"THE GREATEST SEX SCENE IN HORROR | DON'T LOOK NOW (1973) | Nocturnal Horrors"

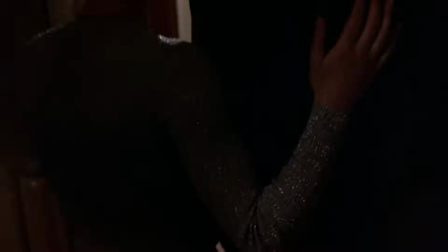4:33 Their moment of love, the love that was fading fast after the tragedy, has been glimpsed once again.
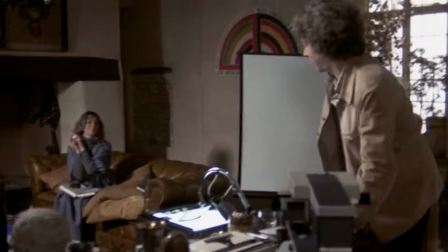4:39 The editing throughout the entire film is beyond brilliant, but it should be pointed out that a lot of times certain cuts are made based on the possibility of censorship.
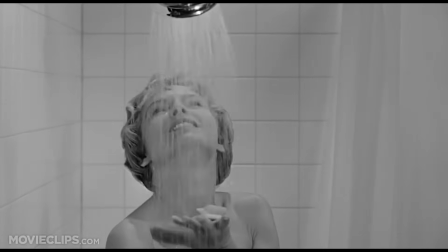4:48 For this scene, Alfred Hitchcock's Psycho actually comes to mind.
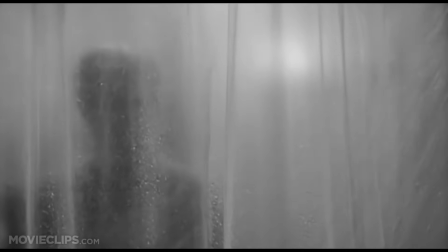4:53 As any film class will tell you, you never really see mother's knife stab the victim in the shower.
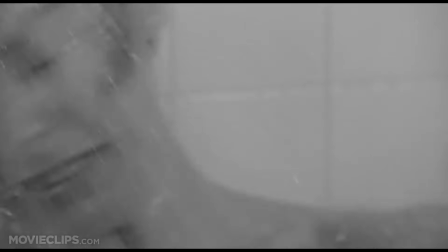4:58 You only think you see it because every time a stab would occur, it's the editor's cut instead.
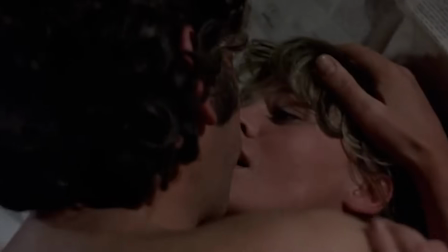5:04 For don't look now, replace the stabs with a pelvic thrust. Filmmakers can only get away with so much.
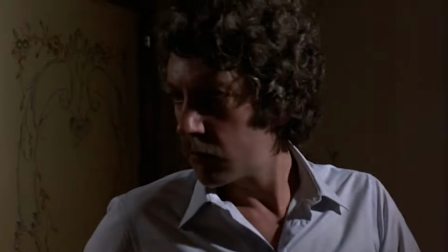5:12 Nicholas Rogue had the editor cut when a thrust was about to occur and relying on a cutaway to
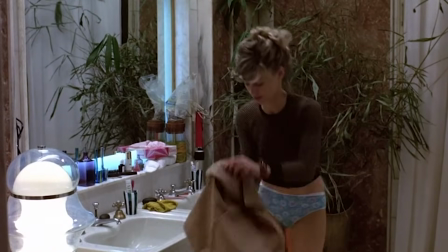5:17 them dressing themselves later on would give Rogue the wiggle room to work with the censors.
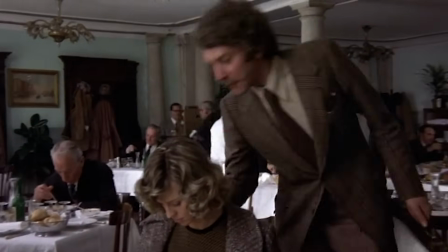5:22 But the scene's raw depiction of married lovemaking brought many spectators,
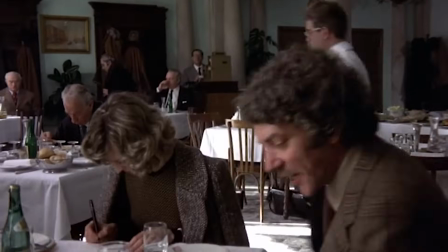5:27 not just Peter Barr, to wonder, was this scene only acting?
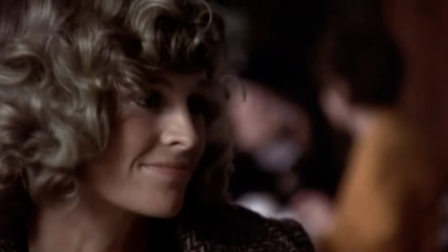5:32 Many people believe that Sutherland and Christie actually had intercourse during this scene. According to the people on set that day, this is how it happened. And we shot that love scene very quickly.
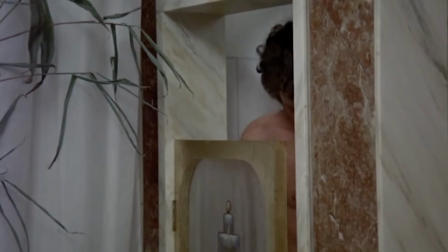5:43 We shot it an hour and a half. No one knew we were shooting it.
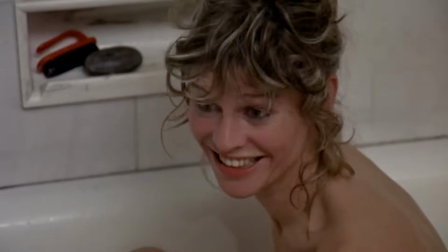5:45 We rented a room in the Bow Groundwater Hotel and we shot it one just Nick, a focus, but a sign, and myself.
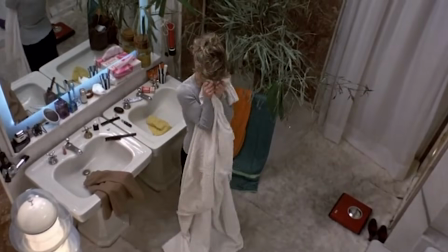5:54 And obviously, Julian Donald. We shot up with a little handheld camera, smuggled it into the hotel. The rest is history.
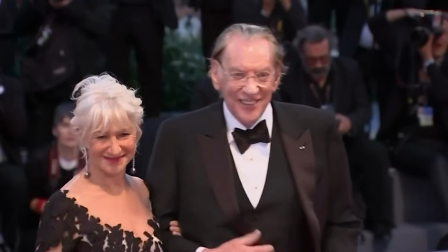5:59 When asked about people saying the lovemaking in the scene was real during his 2018 premiere of The Leisure Seeker,
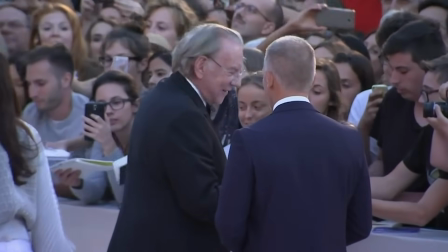6:07 the then 82-year-old Donald Sutherland proclaimed, they're idiots!
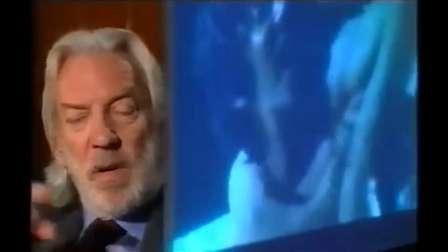6:11 Heavily directed, all the way through that, you were just alone in the room with Nick and Tony Richmond, two unblimped Aeroflexes,
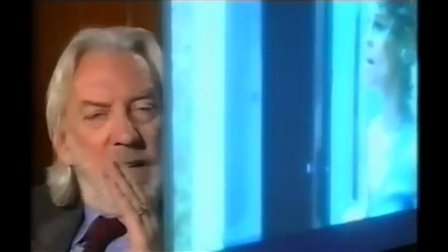6:18 and Nick is saying, and Nick is saying, all right, Donald, put your mouth on Julie's breast.
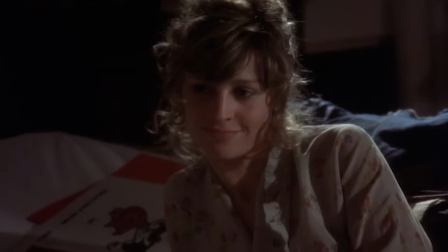6:26 All right, Julie, come. It's like that.
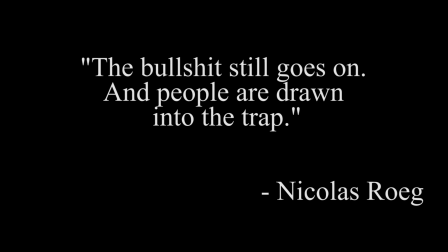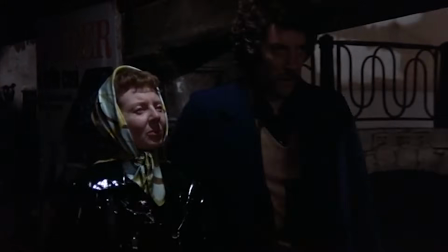6:33 Sutherland loves the scene because it, quote, reminded you of making love.
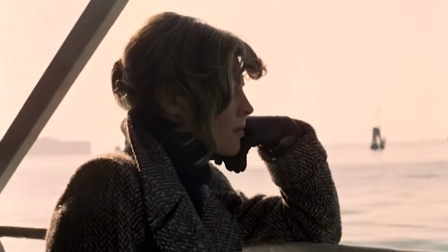6:38 Julie Christie loves the scene because it, quote, managed to get the extraordinary thing that happens when you are making love.
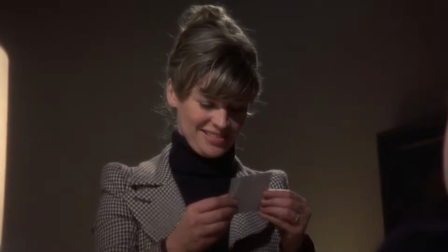6:44 I love the squirming bits and all those things you don't see," end quote.
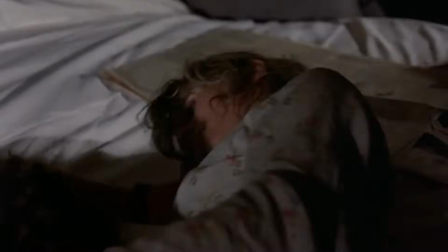6:49 Now, almost 50 years later, the scene doesn't seem nearly as risqué as some more recent films like
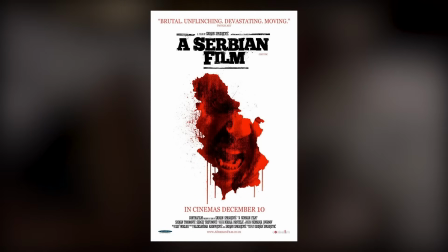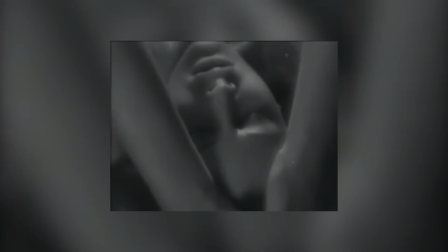7:01 And long before Don't Look Now, there was Hedy Lamarr's on-screen orgasm from 1933 and many many more.
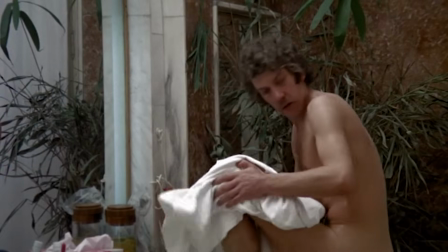7:08 Some 50 years later,
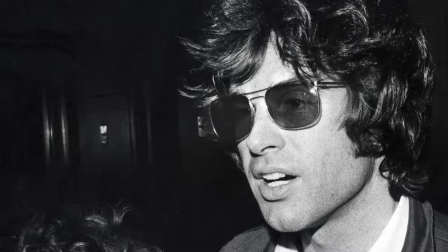7:10 it seems much more logical to believe the people who are actually in the room versus an irate boyfriend or a guy trying to make headline news when trying to sell a book.
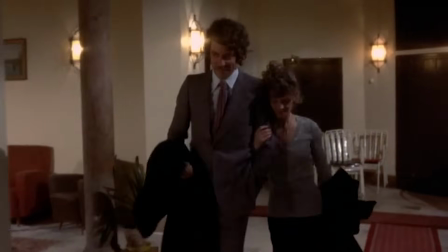7:21 It's a moment where a married couple perhaps conceived a child,
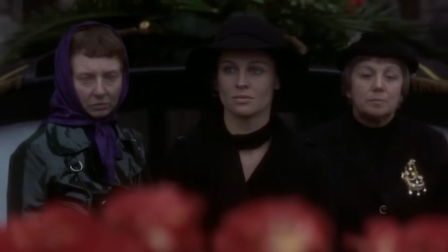7:25 which makes the ending of Don't Look Now all the more tragic, but understandable as we see Laura Baxter with her sadness in her eyes,
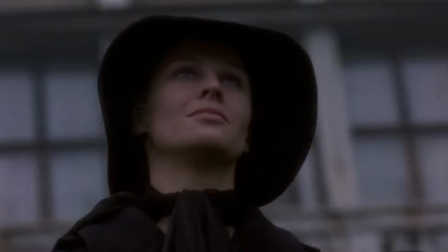7:34 but a smile on her lips as well.